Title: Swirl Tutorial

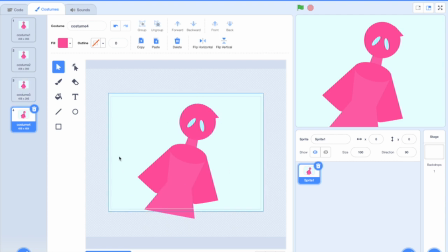Anyway, this makes it seem like it's being sucked like clockwise right here.
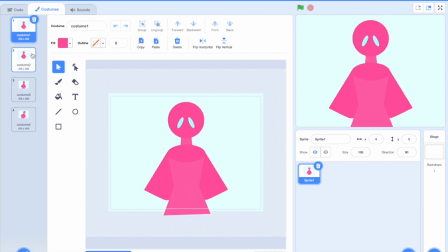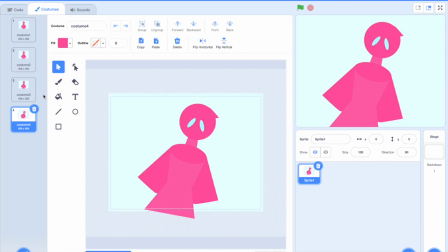So again, there are 2 different ways you can do this. You can have it like sucked in this direction, or you can have it like resisting the motion, and this shows that like some of it is being left behind, kind of.
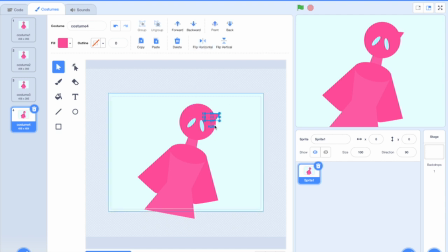And I think I've only used like this way, where it's being like pulled in this like vortex kind of. So that's what I'm gonna be doing for this video, but I think it can work the other way.
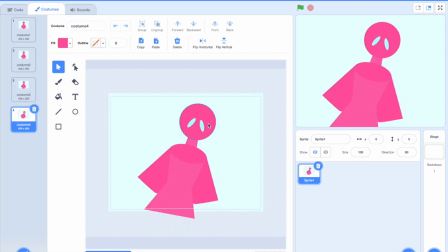So basically our job here is to start adding these blurs, or really they would have been blurs if it was heading that way. Now it's just really like part of him is being like pulled into this tornado kind of thing.
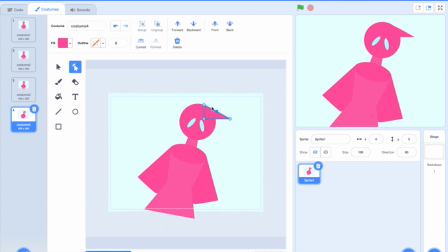So the way you want to go about doing this is sometimes you're going to add a shape, and sometimes you're going to modify an existing shape. And right here, let's start with making our own shapes.
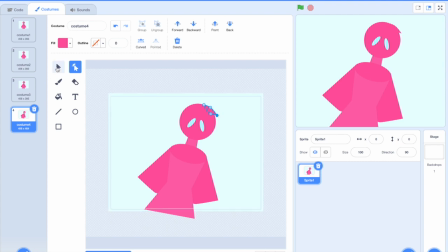So you're just going to make something like kind of moving in this direction that you're going, except what's important is that the outside should be moving like it should be more exaggerated than the inside.
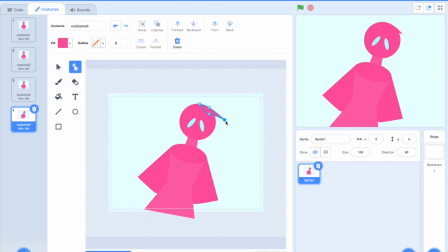Like right here, I want this to be like maybe that, except if I'm going to add something right here, I want it to be a lot smaller. Oops.
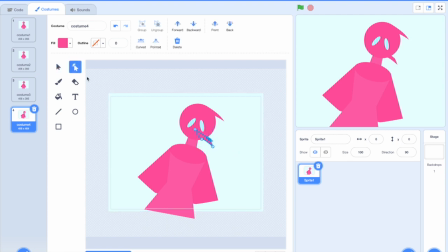Like this, maybe. And this is because the stuff on the outside is going to have to move farther to turn the same number of degrees as something on the inside.
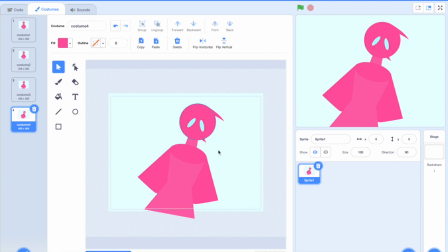Like, it's not going to make sense if the stuff on the inside is making these wild movements and then the stuff on the outside is just going at this steady pace. So you want everything to be like going together right here. So we can actually just copy this shape and bring it down here.
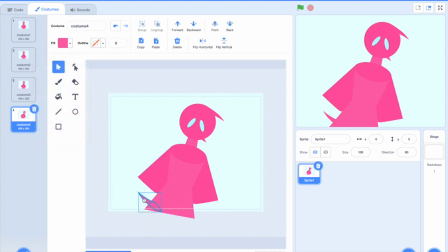And just by the way, I'm probably going to end up like changing stuff.
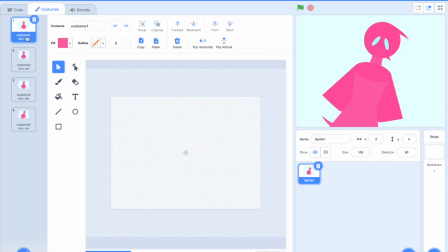Like if something looks bad, like I'll be checking this, and if something looks bad, I'll probably delete it.
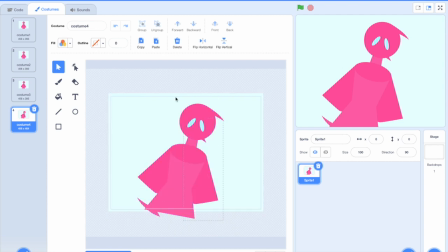So you probably shouldn't like try to copy this step by step as I'm doing it. You should probably just watch the video first, because I might go back on my word at some point.
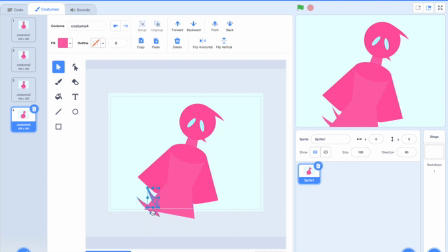With that being said, let's go back to this. So I'm just adding like this like parts being like sucked in that direction, and now I'm actually gonna start modifying some of the shapes a little bit,
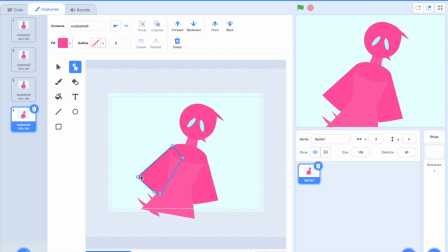and I'm just gonna like make it like make the edges like bend, and this is gonna be clockwise. So like this edge is gonna start to bend like this, and this edge is gonna start to bend like this.
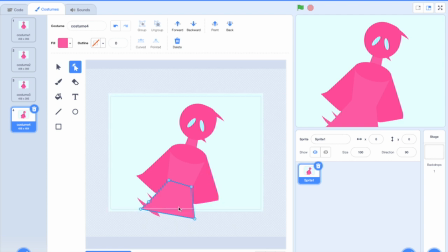It's not gonna be like a mirror image. So let's see how this looks so far. Now we're not really going to be able to tell that well because we only have a couple frames.
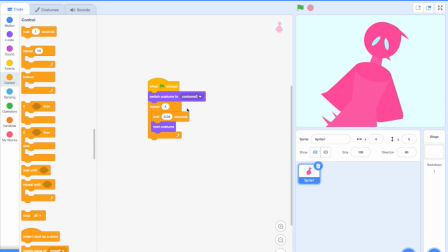So let me actually do 4 frames. And this is a tip actually.
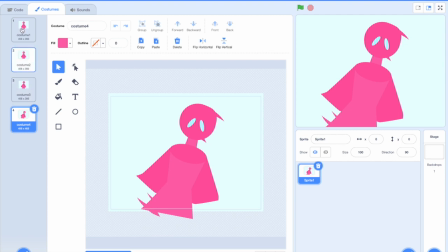If you need to check to see how something looks, a lot of the time if it ends on that frame, you're not going to be able to tell if that frame was too like fast or too slow. Like if you move too much or too little.
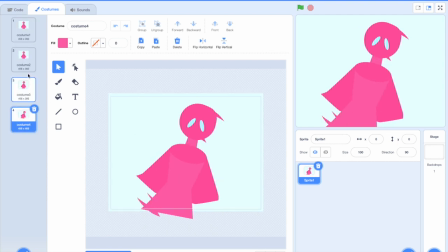So if you like overshoot by 1 frame and make it loop back to the beginning, then you can see if the last frame needed to be changed easier.
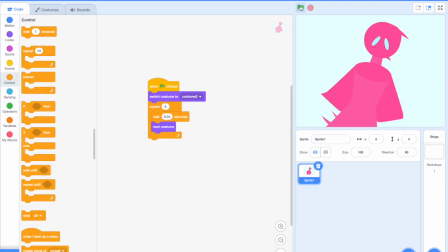So that's why I'm making it move 4 here. Oops, I need to make it start right there. Okay, so it's moving a bit fast.
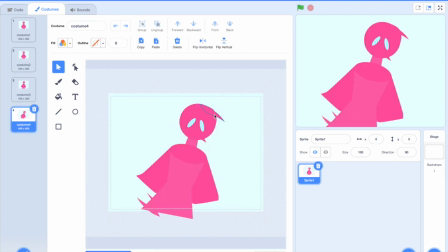Like I'm not going to change it, I'm just making a comment on it. It's moving a bit fast, like it's starting to get sucked really rapidly, which means this next frame, it needs to be even more so.
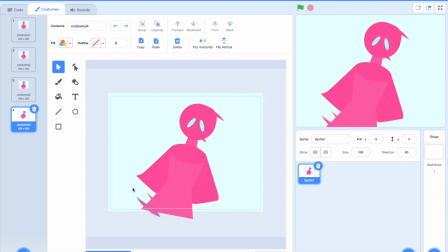Like if it was only being pulled a little bit, then the next frame would be like a little bit more, right? But it went from like nothing to all the way out here. So this next frame is going to be from all the way out here to like around here, if that makes sense.
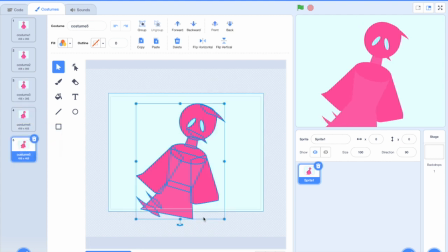Like I'll go ahead and make it. So again, we're rotating, and at this point you should be rotating a lot.
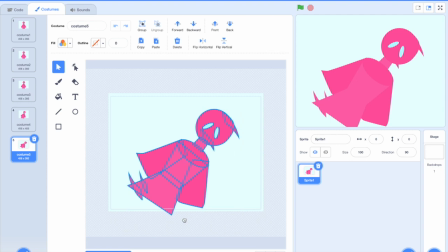Like definitely more than that, I think.
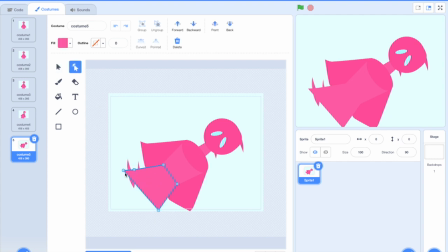Yeah, something like this. And also I need to extend this again. Probably should have just made it this size to begin with. I need to actually indicate that there are 2 separate legs now.
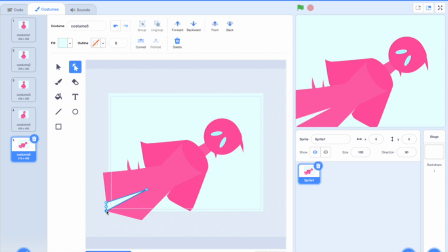Yeah, I guess that's okay. Okay. So you might see me like adjusting the positioning a bit,
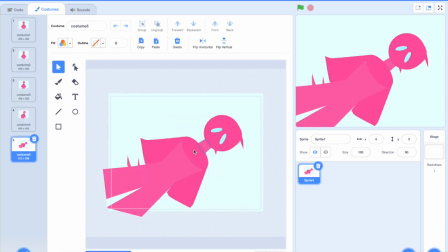and that's because I'm trying to make sure that it's rotating like around the center point, kind of like I think like his chest should be like about here, and I'm just trying to find the center point, and I'm trying to maintain that center point.
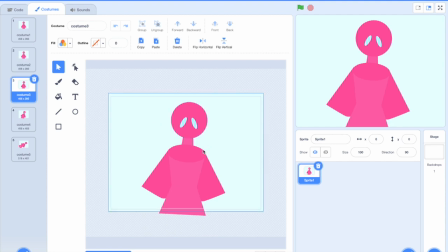Like I don't want him to start spinning and then he looks like he's rotating about this point right here. Yeah, I should just go ahead and do a demonstration.
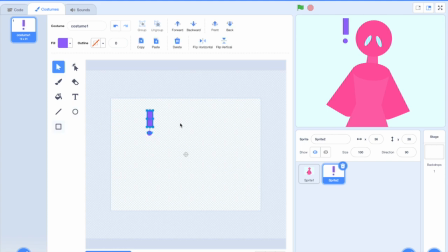So let's say our rectangle right here represents this person. So I can make it rotate like this, which is what I want to be doing.
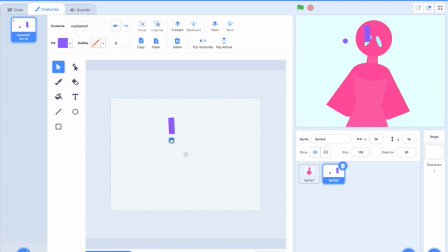But if the center point, let's say this is the center point, is like, or no, actually, sorry, this isn't the center point. This is just going to be used. Okay, so the center point now is right here. And now if I rotate it,
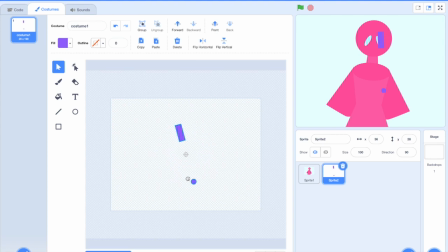it's like you can see that it's not rotating the same as when I rotated it like this. Like now this is the center point, so it's not spinning around this point in itself, it's spinning around this point.
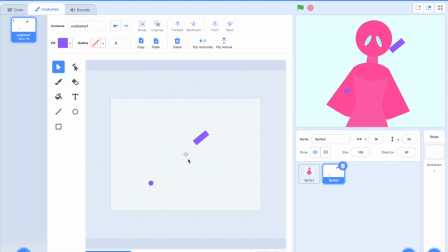You can just ignore the circle. The circle was just so that I could make it so that this is the center point.
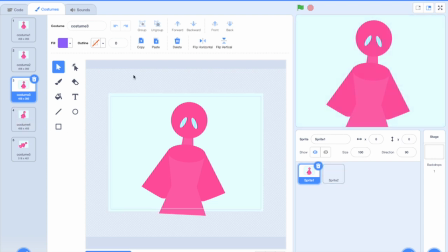So yeah, you can ask me to elaborate if you didn't get that in the comments, and I will gladly do so.
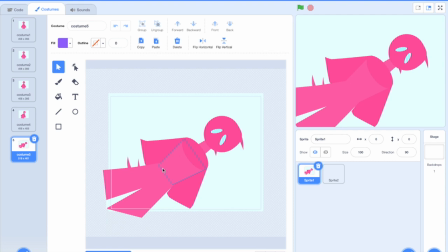But I'm just trying to keep the same center point, and I want the center point to be more like that first example than that second example. So, always helps to flip through your frames.
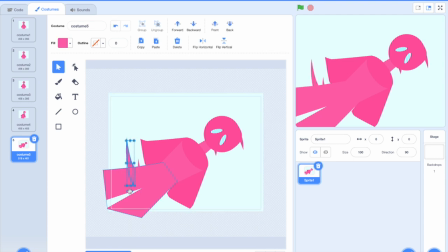Alright, but let's go ahead and extend these, because that's what we needed to do.
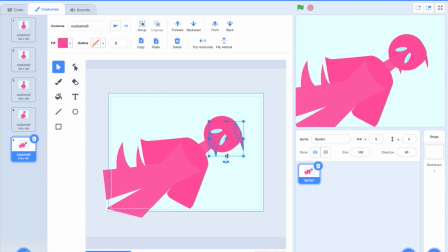Maybe that, and then maybe this.